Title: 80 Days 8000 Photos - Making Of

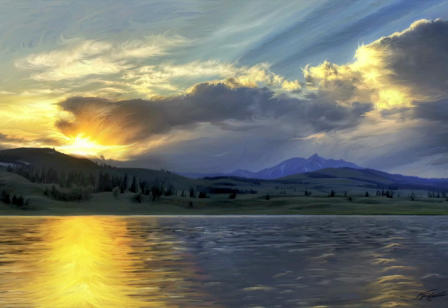0:04 Hello everybody, this is Trey. I'm going to show you how I made this 80 days, 8,000 photos video.
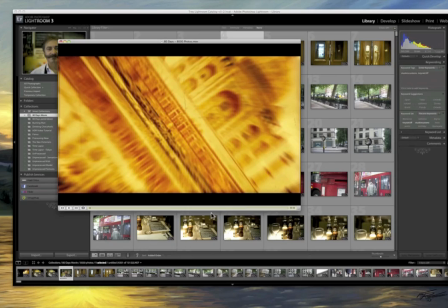0:14 If you haven't seen it, I'll have a link to the full thing, but this is a little bit of it.
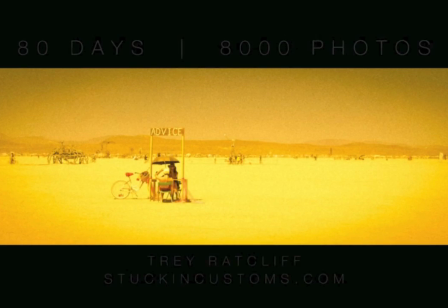0:21 It was an idea that I had while I was on this trip, and I didn't know if it would work out, And I came back and edited this together and made a few mistakes and reviewed
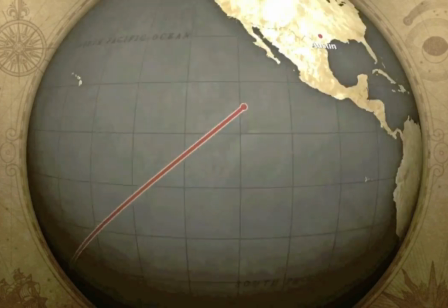0:32 it a little bit and then figured out how to make some things better and went back and
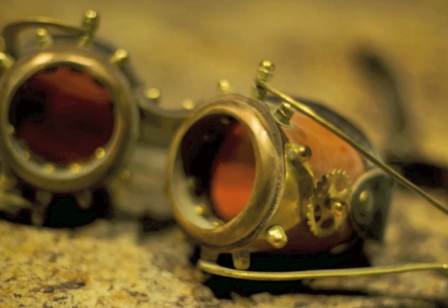0:37 reworked and reworked it. And I ended up coming up with a solution that I thought worked pretty well.
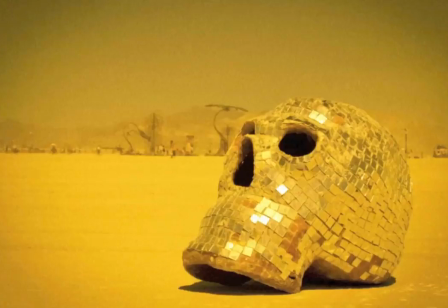0:43 And this is something certainly anybody can do. And I'll show you how I did it.
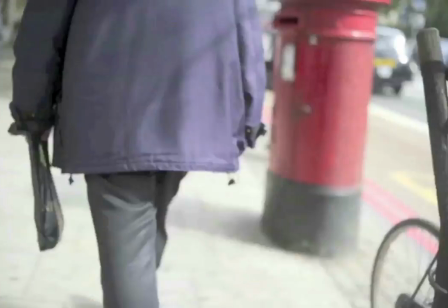0:51 Okay. Stop this thing. All right.
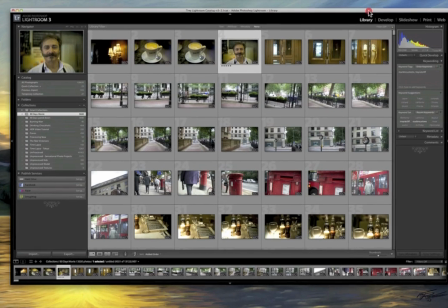0:58 um so here's how it works uh okay
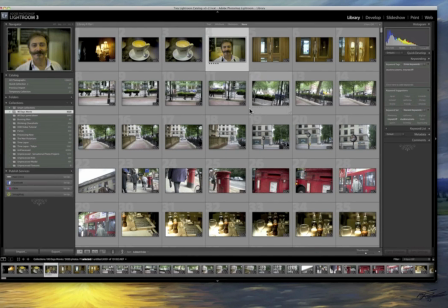1:03 um you know i'm just i haven't really ever explained this so i might uh go a little slow in some parts for you or fast in others i apologize so this is dobi lightroom it's what i use to manage all my photos um you see
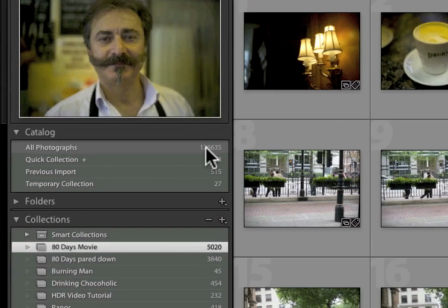1:16 i have 126 000 photos in here I have 41,000 unprocessed photos.
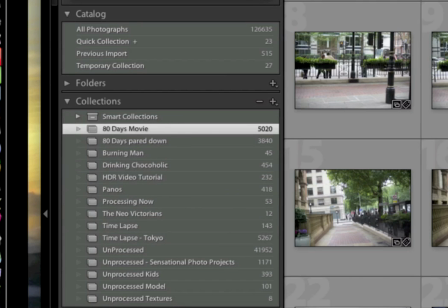1:25 I'm not going to talk too much about how I organize my photos. I have a little e-book on that, on digital workflow. But you'll get a little hint of it here, actually. So what I did is, after this trip, I ended up with about, I don't know,
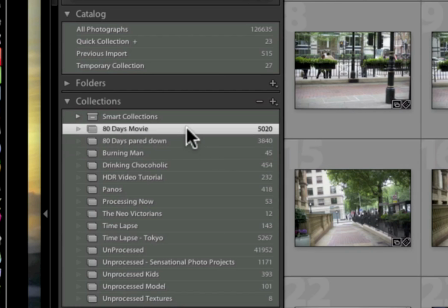1:41 9,000 photos. and I went through and I picked out my best 5,000 and I dropped them into this collection here okay so this is a collection of my
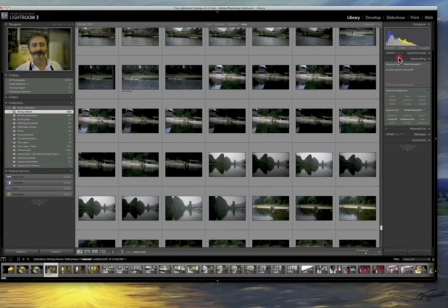1:52 trip of my favorite photos okay and since
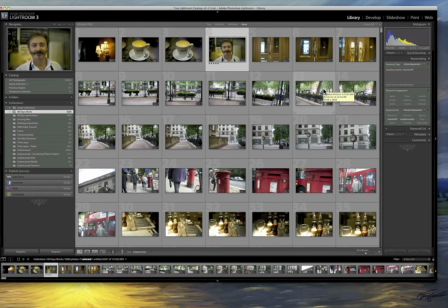1:58 I only post one photo a day on the blog I thought wow you know it's gonna take forever to show all these favorite photos why not mash them up into something fun so that's what this is that was the sort of original idea. Now, as you look through here,
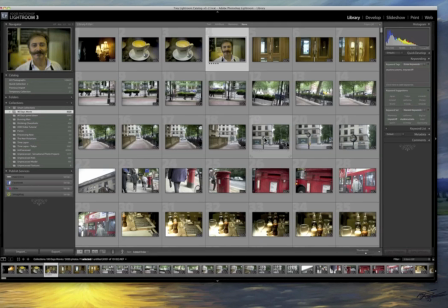2:13 you'll see that I have some pictures that are just sort of like these single pictures of interesting things or things I thought were kind of cool.
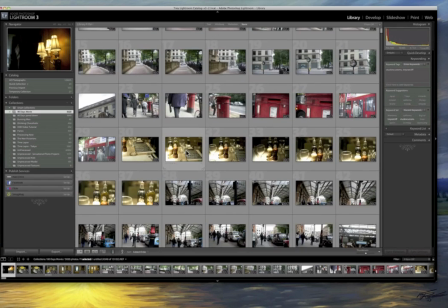2:22 And then on occasion, I have sequences of photos.
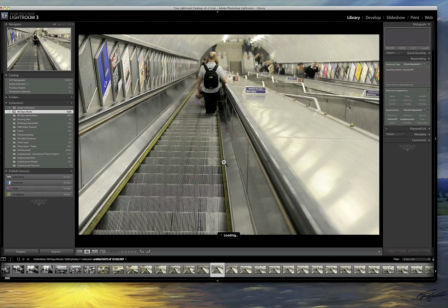2:26 Like for example, when I was going down into the London tube, I would take one every few seconds.
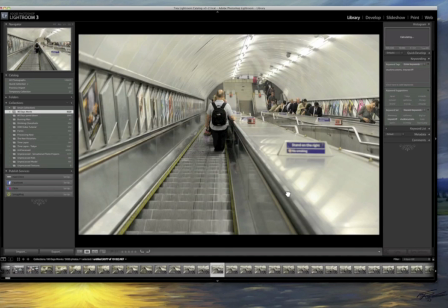2:33 And then later when you see this in the video they kind of it almost looks like a little video within the series of pictures
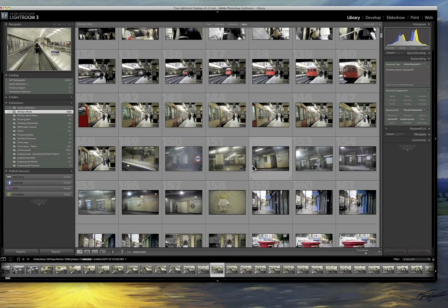2:43 and so there's a good mix here between single shots and sort of sequences of shots
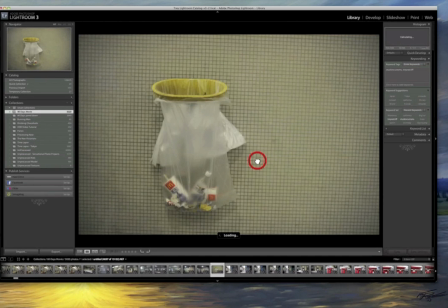2:49 and a lot of things you know just get lost you know things like this they just get lost in the fray sometimes i would see interesting things
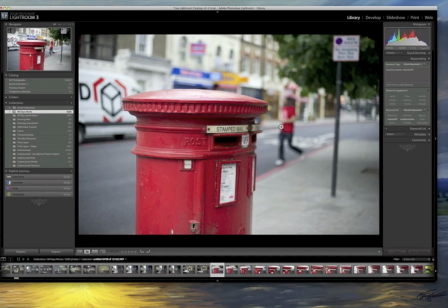2:57 like this and i would use a shallow depth of field on my 50mm f1.4 and then I would get closer to it and kind of
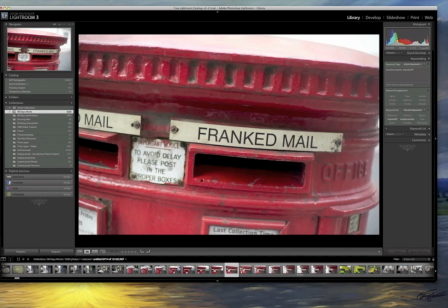3:04 spiral around it to give a sense of 3D-ness and then end the sequence on one of the most interesting bits of it.
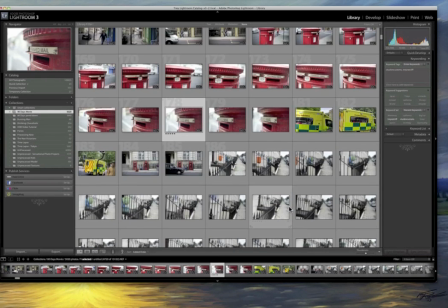3:15 You know like there for example. And then I would start shooting randomly and it's all in chronological order, I think that's kind of important.
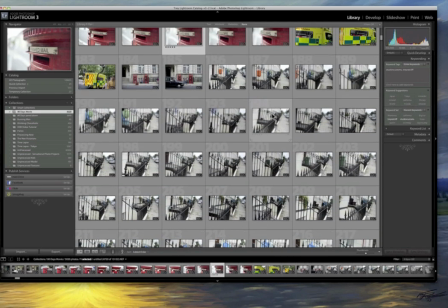3:24 Here's an idea that I thought would be good but didn't really work out,
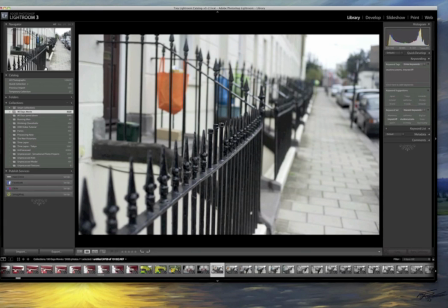3:27 if you watch the video it just becomes kind of strange. there's this whole sequence of these
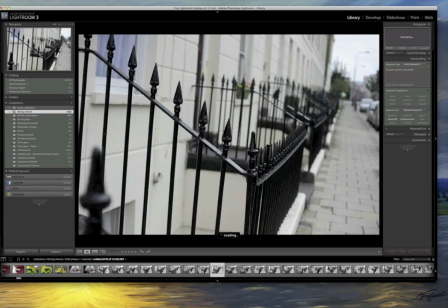3:34 wrought iron fences and I thought that going down through them and taking photos would come out kind of interesting but something about the
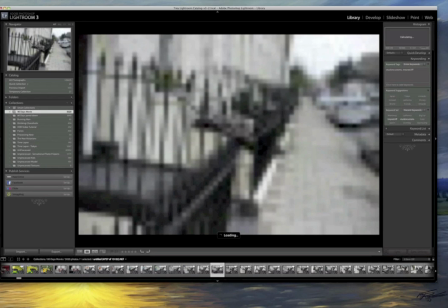3:43 the staccato nature of them didn't really work out in the in the video
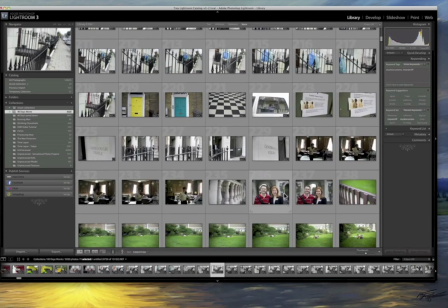3:47 other things that I didn't think would work out did work out
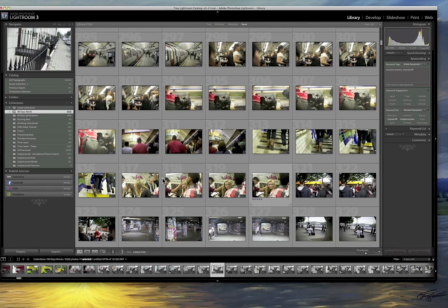3:54 like when I got back on the tube a second time there was this kind of cute
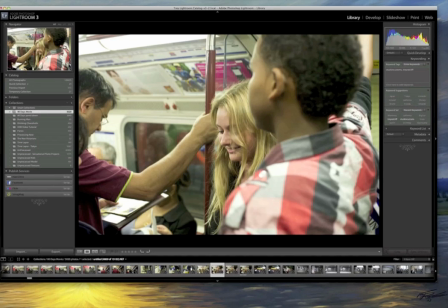4:00 gal and she turned slowly and then she saw me and smiled
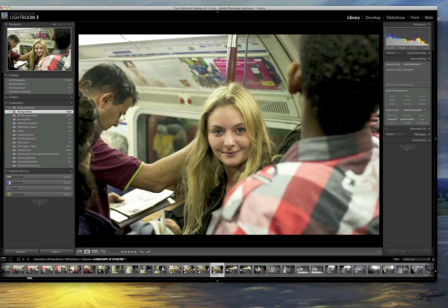4:05 so this is just a sequence of four photos and maybe you remember it from the video maybe you don't but what's kind of interesting in a
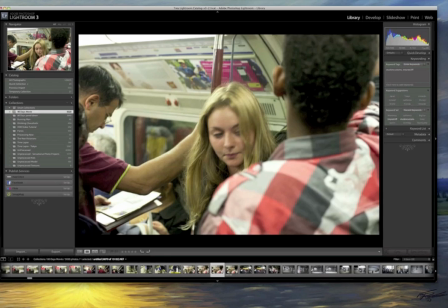4:13 few ways is that this third one is totally out of focus but she's kind of spinning and about to look at me but But you don't really remember the out of focus one, and it kind of is different and unexpected in a way, I think.
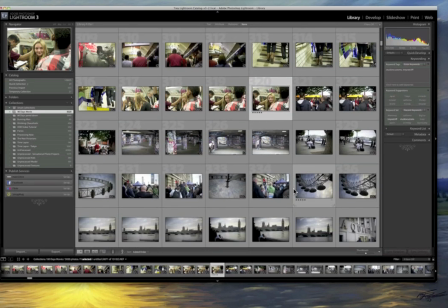4:26 I don't know. So you'd expect that everything has to be perfectly in focus, but it doesn't really have to be.
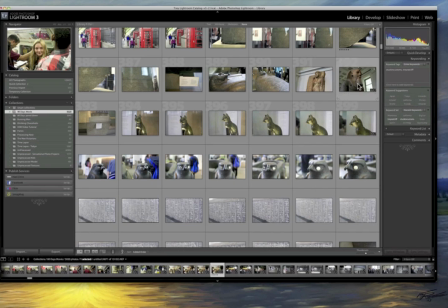4:34 So anyway, that's just some of the photos I took in and around the museums. Scroll down here.
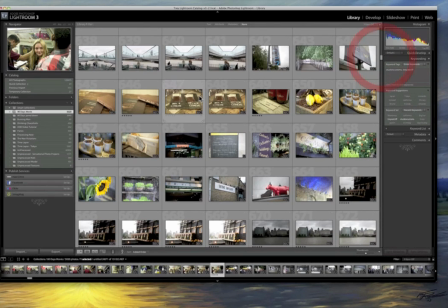4:41 You can look at some of the more component parts. This was this cool chocolate store.
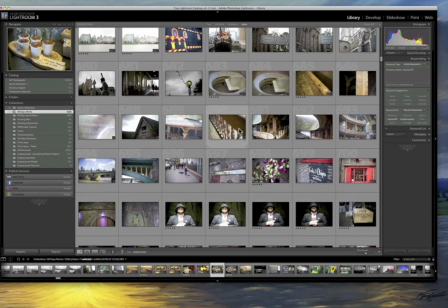4:50 I go to chocolate stores in every country I visit. So here we have a lot of London.
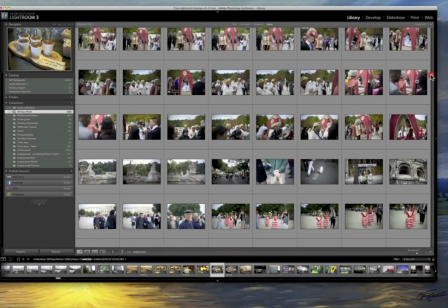4:58 Let me scroll down and see what else we have. Here we are in France.
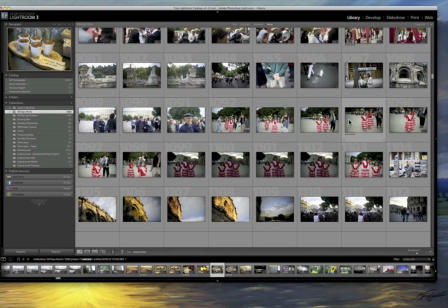5:10 Sometimes you see cute kids or whatever, and then you can just take a few shots of them and kind of put them together.
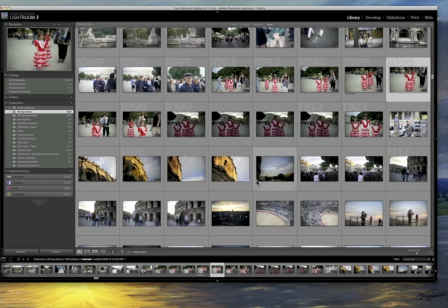5:18 and they look kind of nice together. You know, especially if you have a bunch of shots you're kind of proud of, but you're just not sure what to do with them.
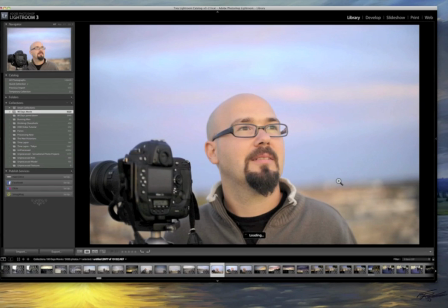5:26 Here's Fabian. This is Fabian Baral. He designed StuckInCustoms.com.
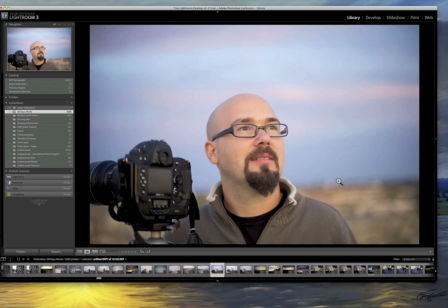5:33 He's the great French graphic designer, very famous, and we've gotten to be friends.
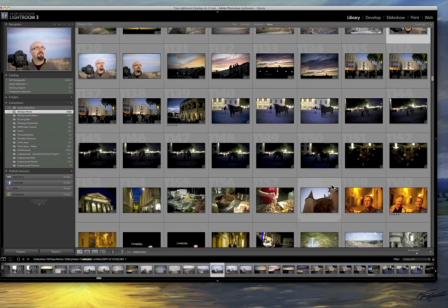5:39 We share a love of graphic design and French chocolate, But he's already French, so he just calls it chocolate.
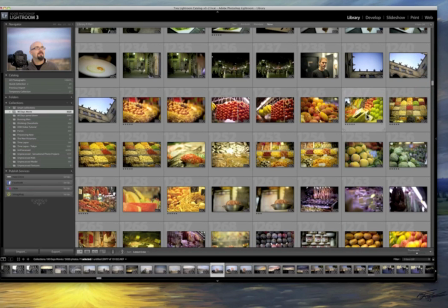5:51 I think this is down in Spain. There was a nice market there with all kinds of colorful fruit.
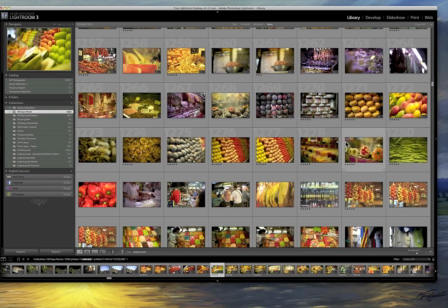6:00 And you're in these target-rich environments, and you can't help but just take a ton of photos of all this interesting stuff.
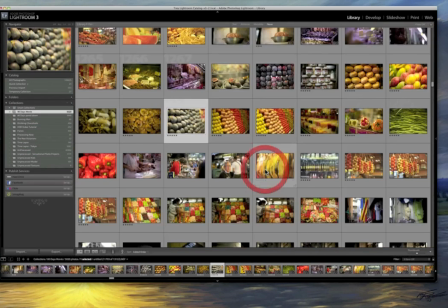6:08 So, of course, you grab it all, and then what do you do with it? I don't know.
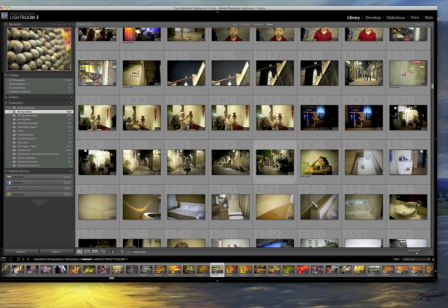6:14 So that's more of Spain. And every now and then you get, like, even though this is just a single picture, maybe you remember this. When I watch the video, it's hard to be objective about it. But in a way, so we have, like, street scene, street scene, street scene, and then person.
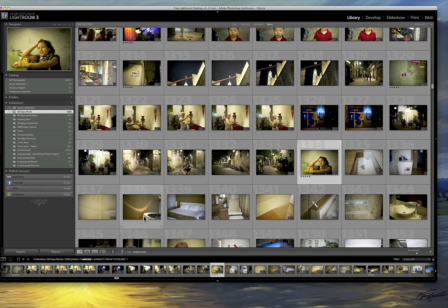6:31 And then, you know, a lot of scenes of no people, right?
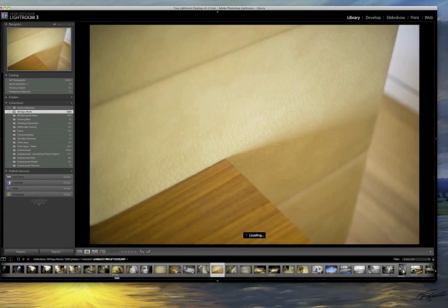6:39 Those are room in Ibiza.
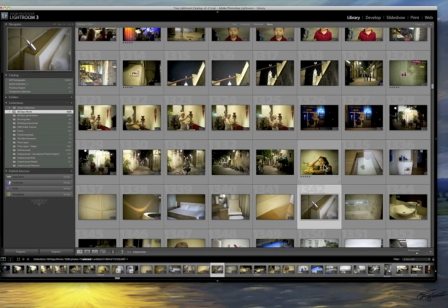6:41 And for whatever reason, this face just kind of jumped out at me while watching the video.
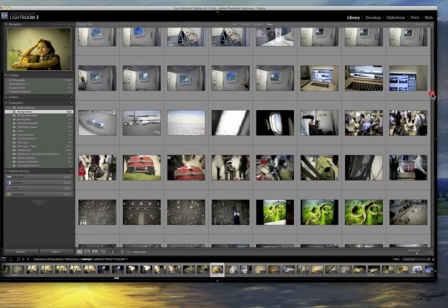6:51 Do-do-do. Keep going. Oh, yeah.
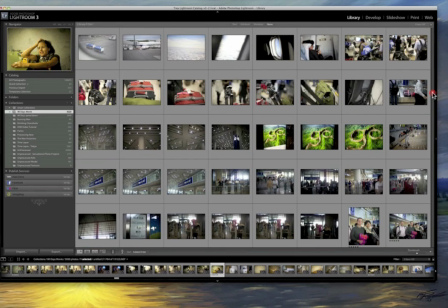6:55 I didn't – actually, I wish now that I had gotten more, like, plane footage.
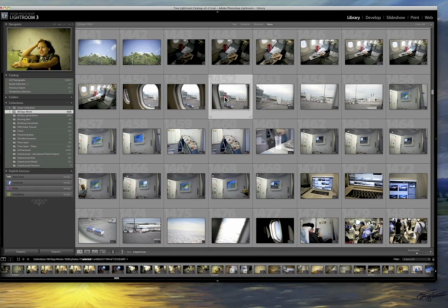7:03 You know, because the plane is sort of a nice transition between places.
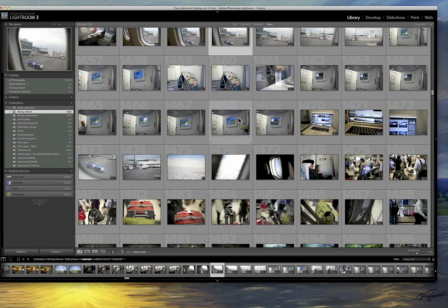7:10 kind of gives the idea of traveling.
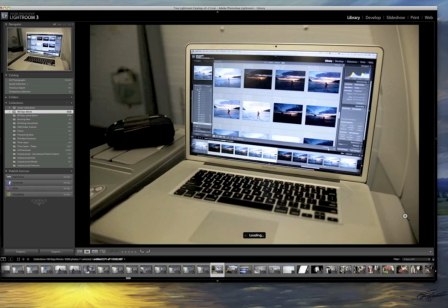7:13 You know, one thing I did actually on the plane from Spain to China is I was working on this photo that you might remember.
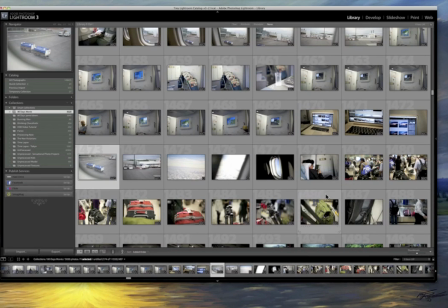7:24 That's what I do when I'm sitting there on the plane is I work on this stuff.
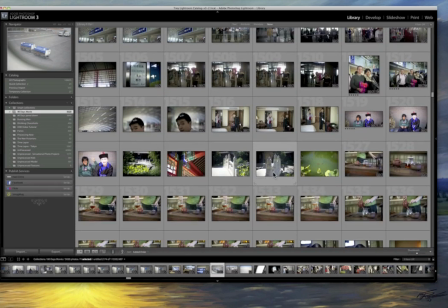7:30 And then, so here's China.